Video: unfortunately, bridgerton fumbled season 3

We already have this type of male character, this archetype. And also I didn't even buy it, especially because in the past seasons, we've seen Colin be goofy, gullible, kind of awkward compared to Anthony and Benedict.
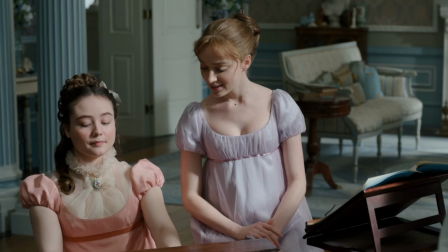And let the catch and toast go round. And then the catch, and then the catch.
And by the 4th book, Colin is pretty insecure and is undergoing an existential crisis about the meaning of his life. So I honestly would have loved for them to explore that side of his character instead of remolding him into what they think women want a leading man to be.
I oiled my way right in.
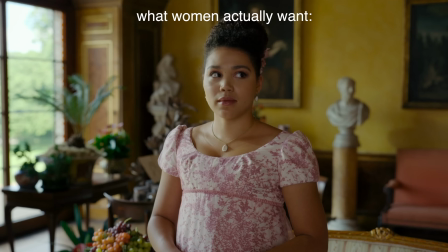That was an olive joke.
As for Penelope, she decides she's going to use her whistle-down money to get a new wardrobe because she's tired of being single and wearing yellow, and can we blame her?
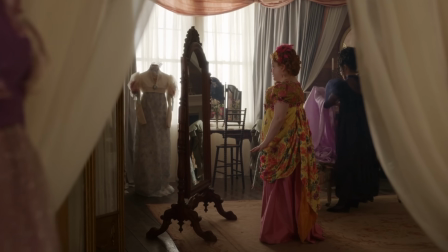I do not wish to see a citrus color ever again.
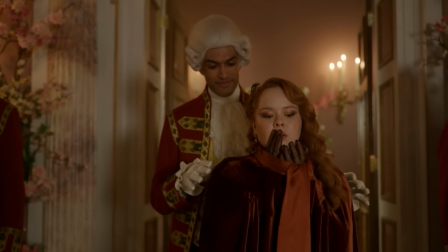She debuts her new jewel-toned green dress at the ball with period drama leading lady, aka incredibly historically inaccurate, long hairdo, and she stuns.
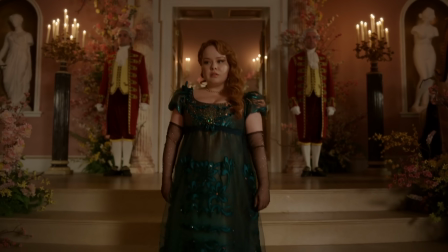I also love, you can see some, copper within the green dress. There's a lot of dimension in the dress, which brings out her hair color really nicely. But unfortunately for her, even though there's this outward glow up, she's still incredibly awkward. So even though some suitors come to her, she basically chases them away with her personality. What a striking gown you have on. You as well, my lord. Not the gown part. As just a costume note, I really don't like the sheer gloves, which feel very early 2010s prom and I think cheapens the whole look.
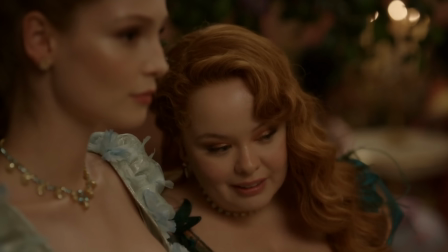And also, I don't love the bold glamour filter makeup, which again, it's giving 2010s. Like over the past year or so, I feel like makeup trends have skewed towards clean beauty, which is actually really in line with Regency period typical makeup. So going for something simpler would actually be both appealing to modern and traditional beauty standards.
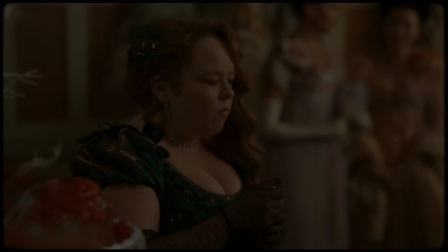In an interview with Vulture, costume designer John Glazer justifies this decision by saying it's Penelope's first attempt at something new.
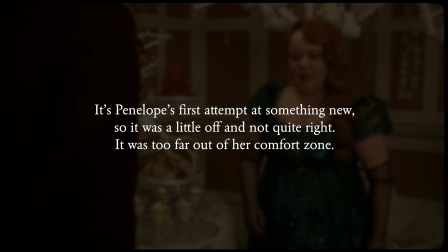So it was a little off and not quite right. It was too far out of her comfort zone. So I get it's supposed to be a little too much, but I think this was just way too much. We could have achieved the same effect just by the dress color alone because we never see Penelope wearing a color this bold or mature ever again. Anyways, I don't really want to talk too much about the costumes because Bridgerton likes to do their own thing. Clearly, the show's designers have always taken creative liberties. But I noticed this season, the costumes skewed way more Disney fantasy for some reason.
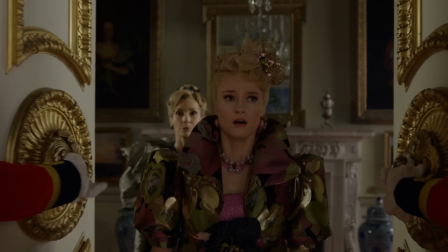Like Cressida Cowper's outfits were super maximal and tackier than they've ever been in the past.
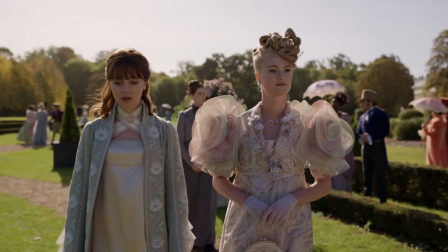Like she's fully giving Cinderella's evil stepsister.
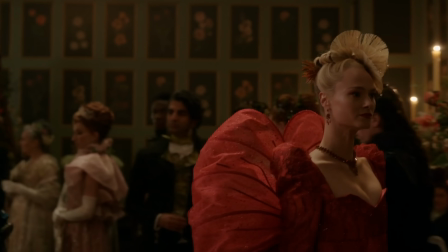And I understand her costume journey is supposed to represent her increasing desperation on the marriage market, but some of these silhouettes were cartoonish to the point of distraction. It also doesn't really make sense that her dad would let her go to balls wearing these outfits in the first place, since every time he's on screen, he's like super rigid and controlling.
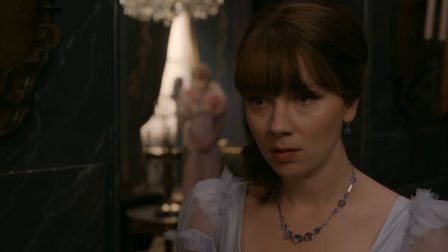You are not to be seen with that Bridgerton girl any longer.
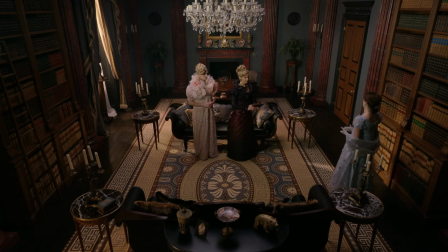I mean, look at their home. This is not a home that supports the puffy sleeve agenda.
It is more like a mausoleum in here, isn't it?
Colin Bridgerton also looks like Captain Hook from Once Upon a Time.
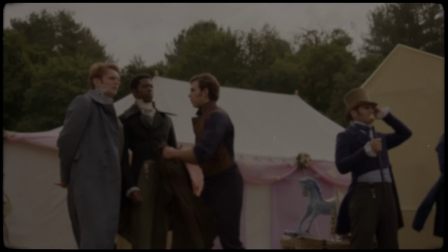Assistant costume designer Dougie Hawkes said of Colin's look, "I wanted to make him daring, dashing, and dangerous.
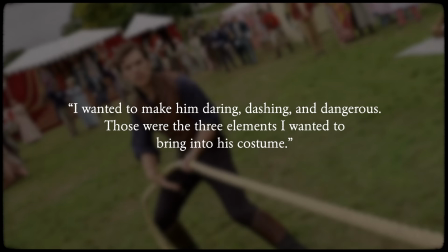Those were the three elements I wanted to bring into his costume." None of these things are what I associate with Colin Bridgerton, and so maybe it's partially the costumes, but maybe it's partially also the story, because he ended up just reading to me as like a cosplayer.
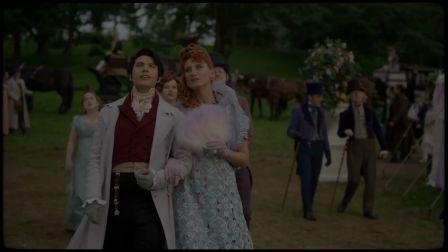I wasn't buying it. Glazer told Essence something interesting about the overall direction in the season's costumes.
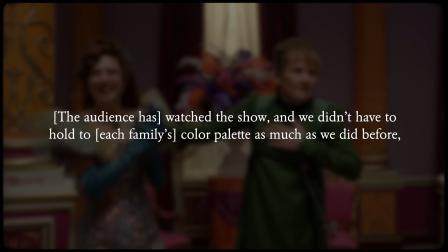So the audience has watched the show, and we didn't have to hold to each family's color palette as much as we did before.
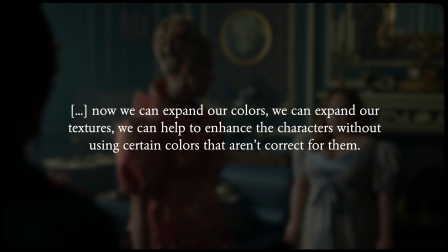Now we can expand our colors, we can expand our textures, we can help to enhance the characters without using certain colors that aren't correct for them.
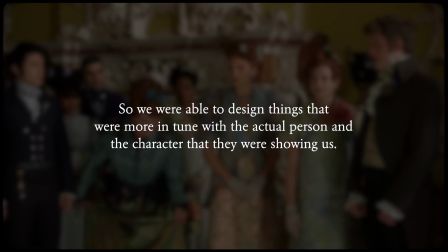So we were able to design things that were more in tune with the actual person and the character that they were showing us.